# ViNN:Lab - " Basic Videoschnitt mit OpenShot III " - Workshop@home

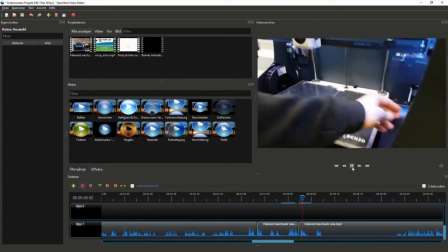1498s müsste jetzt ja gleich im Extruder auch sein. So, und dann haben wir das.
Das ist jetzt zum Beispiel ein relativ krasser Cut.
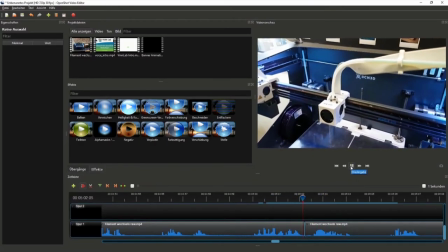1505s
Ich guck's mir nochmal an.
Ja, gleich im Extruder auch sein.
So, und dann haben wir das. Ja, okay, es geht. Die Kamera bewegt sich leicht. Die Voiceline verändert sich ein bisschen. Hier sieht man's. Könnte man jetzt noch schöner schneiden, damit es noch ein bisschen flüssiger ist. Man könnte natürlich auch die Frames noch anpassen, wenn man es ganz krass macht, dass man halt hier einen leichteren Übergang hat, dass es zwar ein bisschen,
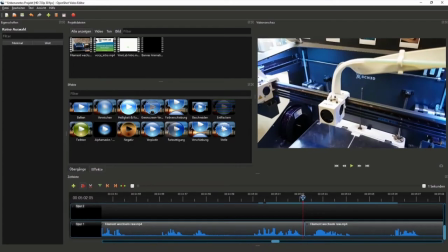1524s
ich sag mal, ruckelig ist, aber dann im Endeffekt besser aussieht, ein bisschen flüssiger. Aber ich lasse das jetzt erstmal so.
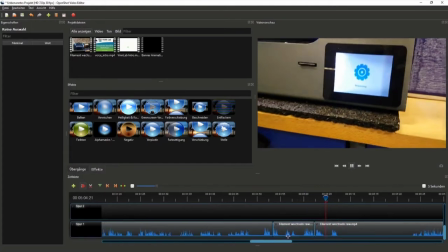1530s So, und dann haben wir das auch jetzt hier. Jetzt dauert das wieder einen Moment.
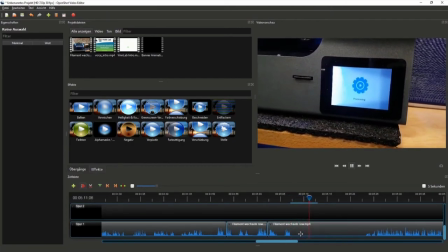1536s
Hier haben wir diesen Moment, der das dauert. Würde ich auch rausschneiden gleich. Guck mal, ob hier noch irgendwas passiert. Nee.
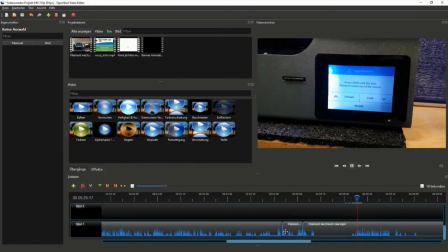1542s So, okay. Durch. Jetzt. Was wir jetzt machen, wir wollen jetzt.
Das so kann ich auch rausschneiden.
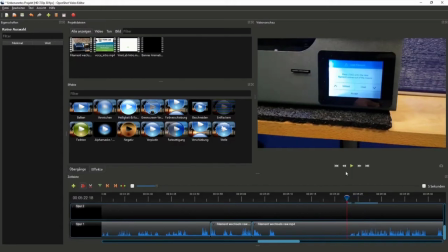1548s
Was wir jetzt machen, würde ich dann wieder drin lassen.
So, okay.
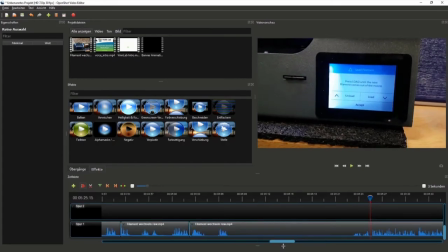1554s Jetzt ist es durch. Was wir jetzt machen.
Genau, ab hier geht, was wir jetzt machen, los, also wo ich das sage. Das heißt, bis hier würde ich auf jeden Fall den Cut machen. Ich mache den mal hier. Genau, und hier vorne, wo überhaupt nichts passiert.
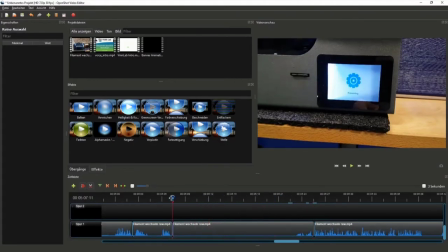1570s
So. Haben wieder ein großes Stück und das spart uns natürlich auch wieder ein bisschen Zeit, denn man muss überlegen, umso länger das Video ist,
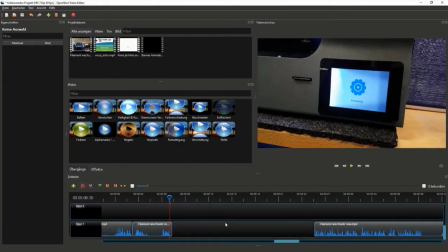1577s
ist es natürlich auch umso mehr zu schauen für den Zuschauer und viele haben natürlich auch keine Lust, ein Video zu gucken, was so sehr lange geht. Deshalb machen wir das, versuchen wir das so kurz zu machen wie möglich.
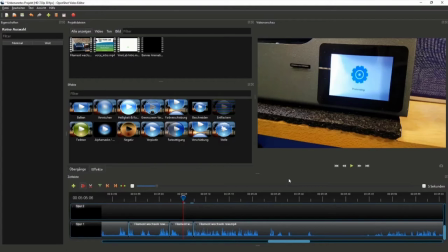1587s
Also es gibt natürlich verschiedene Möglichkeiten, Videos zu machen. Es gibt natürlich auch jetzt Livestreams oder Tutorials, wie wir sie machen. Die gehen dann teilweise auch mal ein bisschen länger. Aber allgemein sollte jetzt ein Video keine 3 Stunden gehen, so. Oder auch sowas halt, je nachdem, was man halt macht. In dem Fall ist es halt ein Filamentwechsel, der dauert nicht lange, das heißt, das Video muss auch nicht lange gehen.
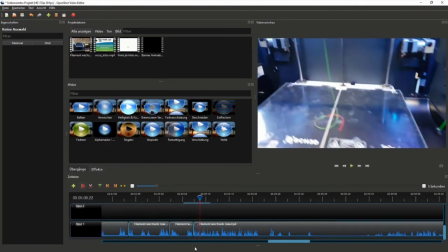1606s Jetzt dauert das wieder einen Moment. Was wir jetzt machen, wir wollen jetzt.
Hier zum Beispiel ist der Übergang auch fast perfekt, weil die Kamera bleibt an der gleichen Position. Die Voiceline geht auch klar, man hört es kaum, dass da ein Schnitt ist. Da muss man zum Beispiel auch eigentlich keinen Übergang machen, weil das hört man kaum.
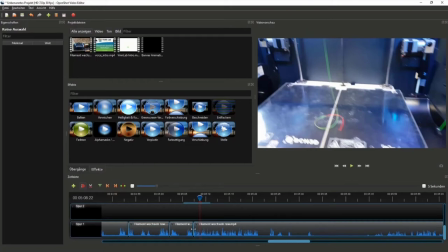1620s
Also an manchen Stellen macht ein Übergang sehr viel Sinn, aber an manchen Stellen auch nicht. Und in diesem Fall könnte man hier beispielsweise keinen Übergang machen.
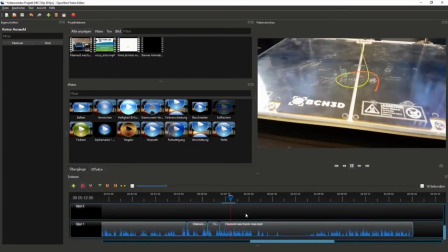1627s Da rauskommt, man sieht doch schon, es kommt doch schon raus. Hier sieht man noch die alte Farbe, die vorher drin war. Wir wollen aber jedoch, dass es natürlich komplett grün ist.
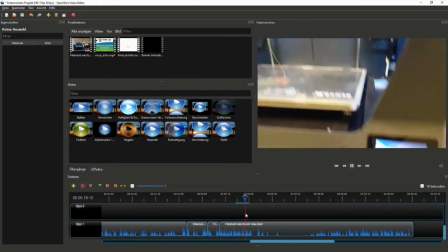1634s Jetzt könnte man hier schauen. Es sieht schon ganz gut aus, aber ich mache es sicherheitshalber noch einmal. Das heißt, ich loade hier nochmal.
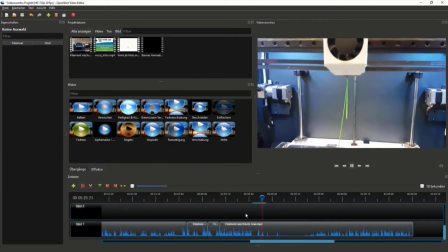1641s Und jetzt seht ihr, dass es hier auch weitergeht. Hallo.
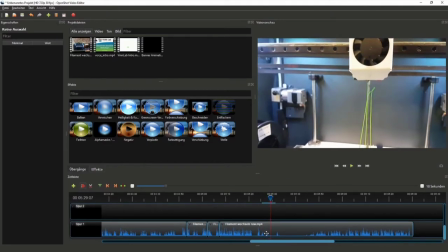1647s
So, jetzt nochmal als Erklärung. Hier habe ich ja auch jetzt gerade Hallo gesagt. In diesem Part hier ist jemand reingekommen in meinen Raum. Ich war ein bisschen verwundert und habe mich nicht mehr so auf das Video konzentriert oder nicht so konzentrieren können, wie ich es wollte. Das heißt, ich werde diesen Teil jetzt rausschneiden, weil der im Endeffekt nichts gesagt wird.
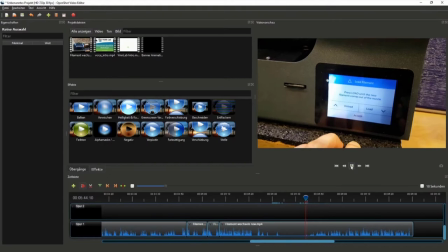1663s
Ihr seht es ja auch, hier ist ja nur Ruhe. Ich schaue mal kurz, ob hier noch was ist.
Als nächstes gehen wir auf.
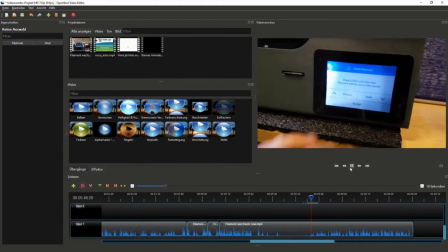1671s
Genau, ab diesem als nächstes würde ich weitermachen. Das heißt, ich würde jetzt einen Cut setzen.
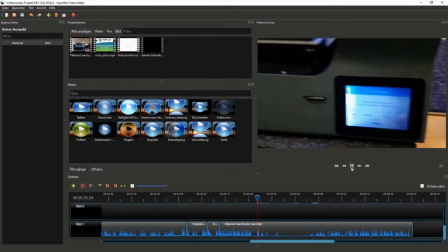1678s
Ich muss mal kurz nochmal gucken, was das hier genau war.
Und jetzt seht ihr, dass es hier auch weitergeht.
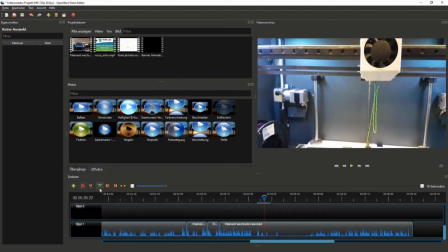1684s
Ab diesem Weitergeht würde ich dann den Cut machen. Also ab hier circa. Hier einen Cut machen. Nochmal kurz hier schauen, wo das jetzt hier war.
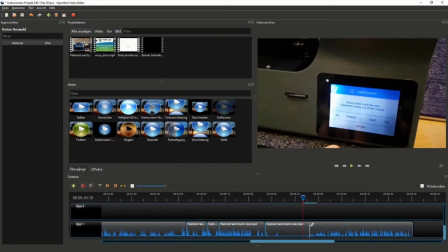1697s
Okay, ab diesem Block sage ich als nächstes. Das heißt, bis dahin können wir den Cut machen. Ich würde sagen, circa hier. Klicken wir mal auf. Das dauert immer einen Moment, nicht wundern. Dann kann das Stück jetzt raus entfernen.
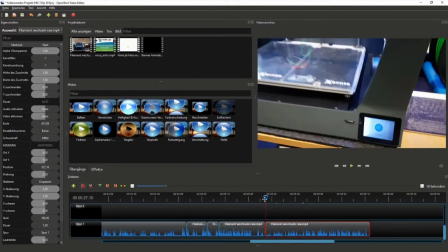1709s
So, und schon ist das Video wieder ein bisschen kürzer. Schauen wir mal an, wie sich das anhört.
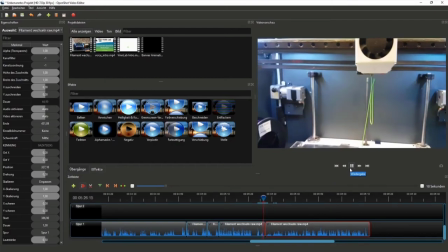1715s Und jetzt seht ihr, dass es hier auch weitergeht. Als nächstes gehen wir auf Accept.
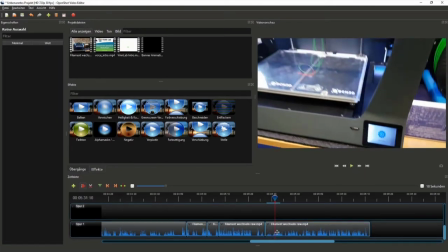1722s Bestätigen dann.
Hier hört man auch wieder, dass meine Stimmlage hier wieder ein bisschen anders ist. Ist jetzt aber nicht weiter schlimm, hört sich nicht perfekt an, aber man kann es auf jeden Fall machen.
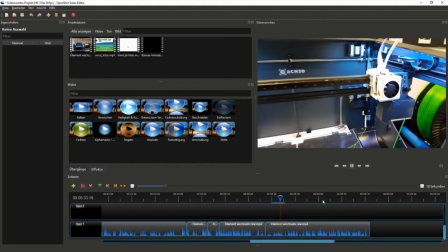1730s Dass das Bild soweit durch ist und jetzt wird das automatisch hier auch schon abgetrennt.
Genau.
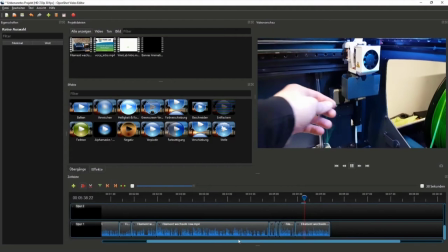1735s Und wenn das jetzt da hinten angelangt ist, können wir uns doch das ganz einfach abnehmen. Seht ihr den Rest?
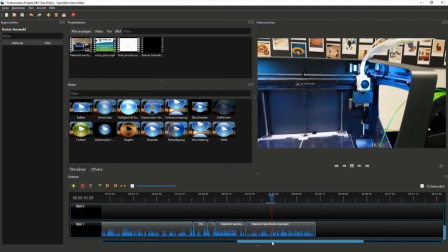1740s Der kommt jetzt weg. Lege ich erstmal zur Seite. Den können wir auch wiederverwenden. Den werden wir nicht wegschmeißen.
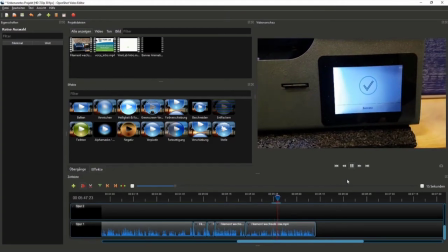1745s Und jetzt seht ihr auch schon, was passiert.